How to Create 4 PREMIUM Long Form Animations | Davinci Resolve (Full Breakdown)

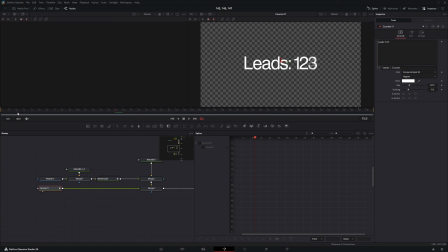For the text counter, I actually have a custom preset created by myself, which is following the exact same principle that I had in the first animation, but it's just made a little bit more custom. So I will make sure to add this in the description so you can find it out and to use it for yourself.
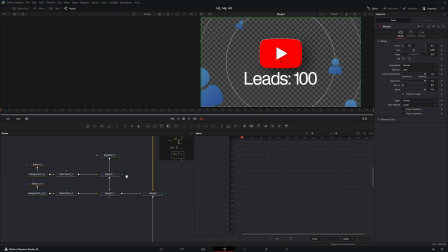After that, I merge this on top like this, and then we have these 2 gradients once again,
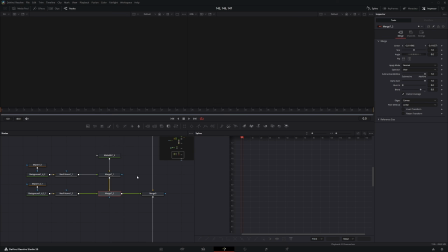and then we place them on the corners of the screen just like this to create this cool gradient effect.
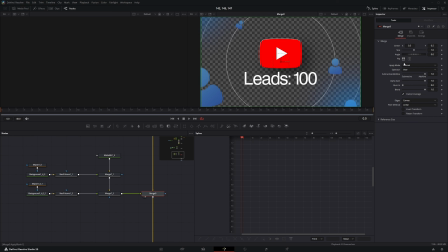And then we merge this over our main composition, and I actually did flip this around, so we just for preference. And at the end, and last but not least, we have the camera movement, which is this zoom out just like this.
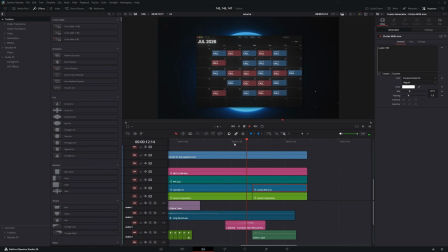So as you can see right over here, we have this cool zoom out transition which blends the first animation perfectly into the second one.
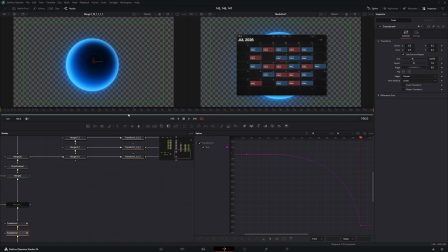So what we have in the first one, we have this zoom out, starts slow and gets faster and faster and faster and faster.
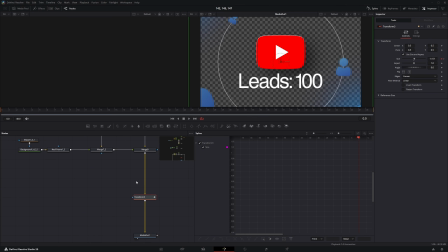And then we have this other zoom out, which is at the start this time, and now it starts the other way around. So it starts fast and then it gets slower and slower and slower and slower. This is how it looks like once again.
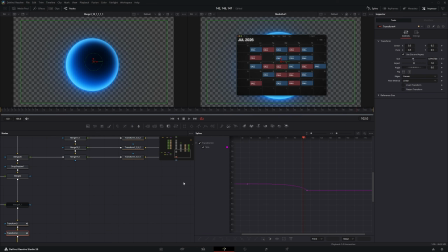One tip to create this cool transition is you want to have out very subtle. You don't want to have it way too extreme, because if you have it way too extreme, it's not going to match. So as you can see, it goes from 1, the size 1, to almost 0.9,
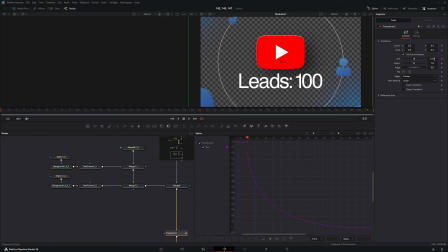and on the other one starts from 1.1 and it goes to 1 basically.
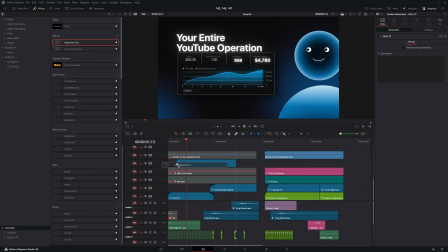So now the effects. So what I basically did, I dragged an adjustment clip and I went inside and added all of these effects. And what happened, everything that's under this adjustment clip will be affected by those effects, as you can see right over here.
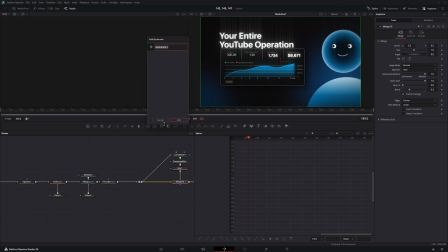So if I go inside the fusion of this adjustment clip, these are all the effects that we have.
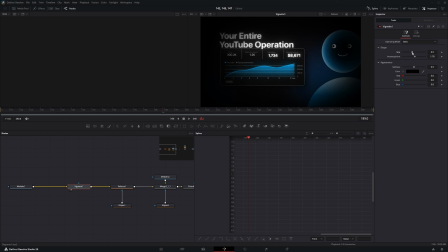First we have the media in, and then we have a vignette, which I changed the settings from this to this, make it very subtle and just to draw more focus to the set.
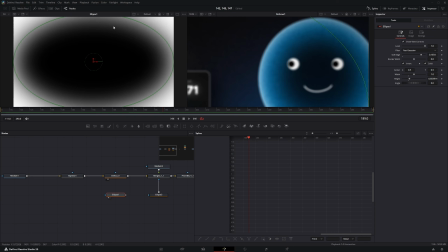Then we have a defocus node, which is basically just a blur, and I mask this out with an inverted ellipse and a very strong soft edge.
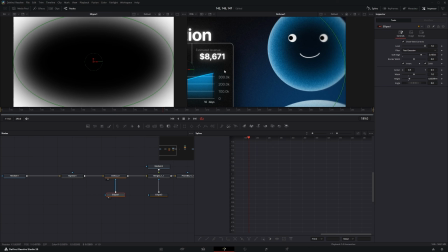This way the edge is more blurred and the center is very clear, so we draw focus into the center of the screen.
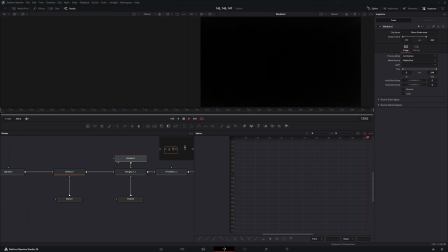After that, I have this cool grain overlay which I found on Pixels.
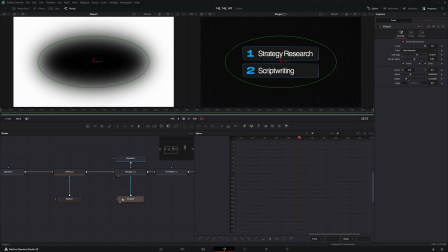I'm going to also link this into the description, and I masked it with another inverted ellipse, so we have more on the edges and less in the middle. On the merge node right over here, I changed the apply mode normal, so it does not cover the entire screen, it gets transparent in the dark spots.
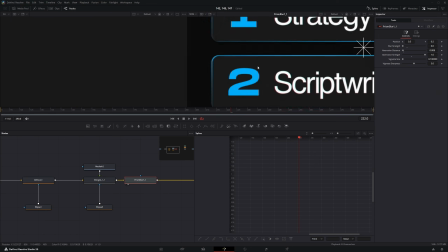After that, I have a prism blur node which adds this subtle chromatic aberration effect over here.
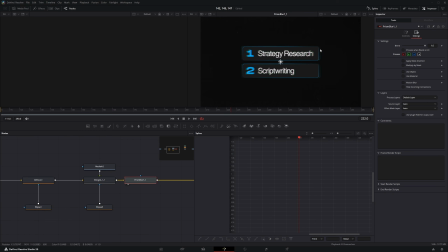The default settings, it looks like this. This is what it looks like in the default settings, and this is what it looks like with the settings I use.
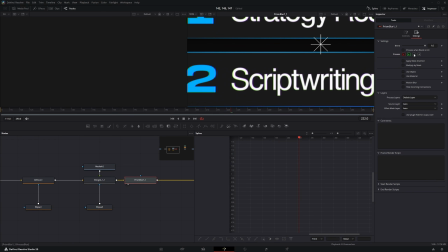Also, what you want to go to settings and you want to turn down every single channel besides the red one.
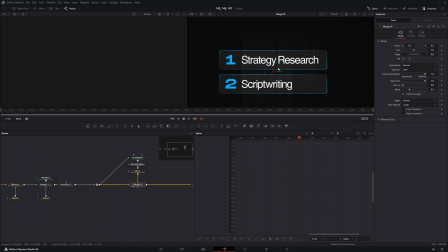After this, I have this cool light ray effect which you see right over here. So how I created this, I have this. So in order to create this, you want to press Alt on your keyboard and to press on the line of the node tree, and you're going to create a joint just like this. After this joint, you want to add a luma keyer right over here and connect this to the luma keyer node.
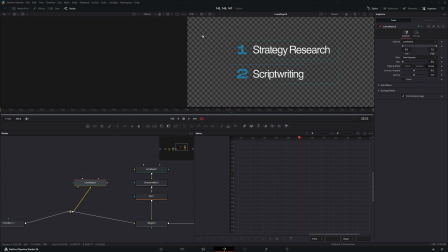This will only pick up only the lightest areas of your visual right over here. So it's going to look like this. I have the specific settings right over here. Then this goes into a directional blur, which is basically a blur that goes in a specific direction. I changed the angle to 90 degrees and the blur strength to almost maximum and the blur strength to 1.
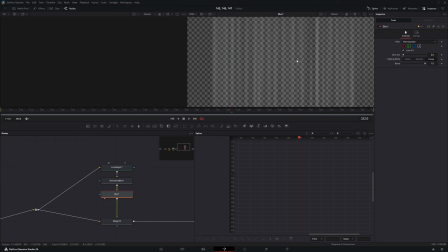And then this goes into blur node, which gives it a little bit of blur, decreasing the sharpness. This is the difference that it makes. And then we merge this on top of what we had before, just like this.
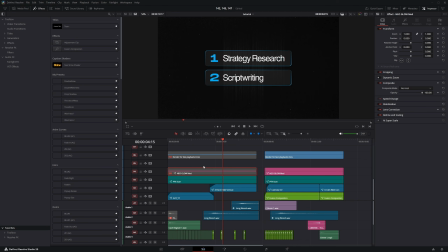And we create this cool. Now we have one more layer on top, which is a glow. This glow is also a plugin, and I use it because it gives me a very good result.
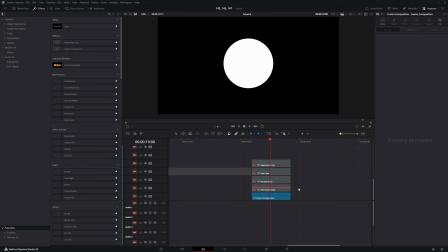So right over here, I have a circle comparing all of the glow. So this is the glow that I use for my compositions.
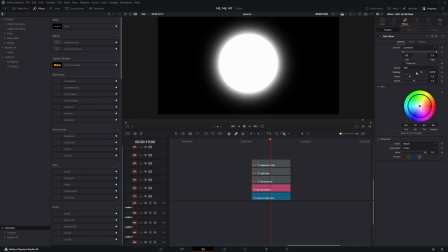This is how it looks and the result that I get from it. And this is what it looks when I change its properties.
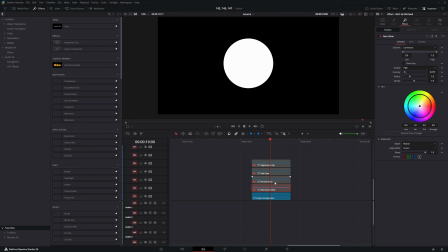If I compare this to an adjustment layer with the normal glow, this is what. So this is the normal glow. This is the glow that I use. As you can see, it looks much better, and this is why I use it. This is what the soft glow uses, and this is what got the custom glow or not. So if you don't have this plugin, what you can do, you can add an adjustment layer to go inside the Fusion and add 3 glow layers in a row.
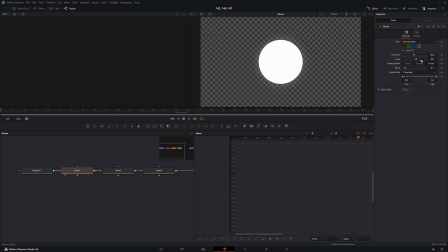The first layer has the size to 50, the glow to 0.6 and the blend to 0.1.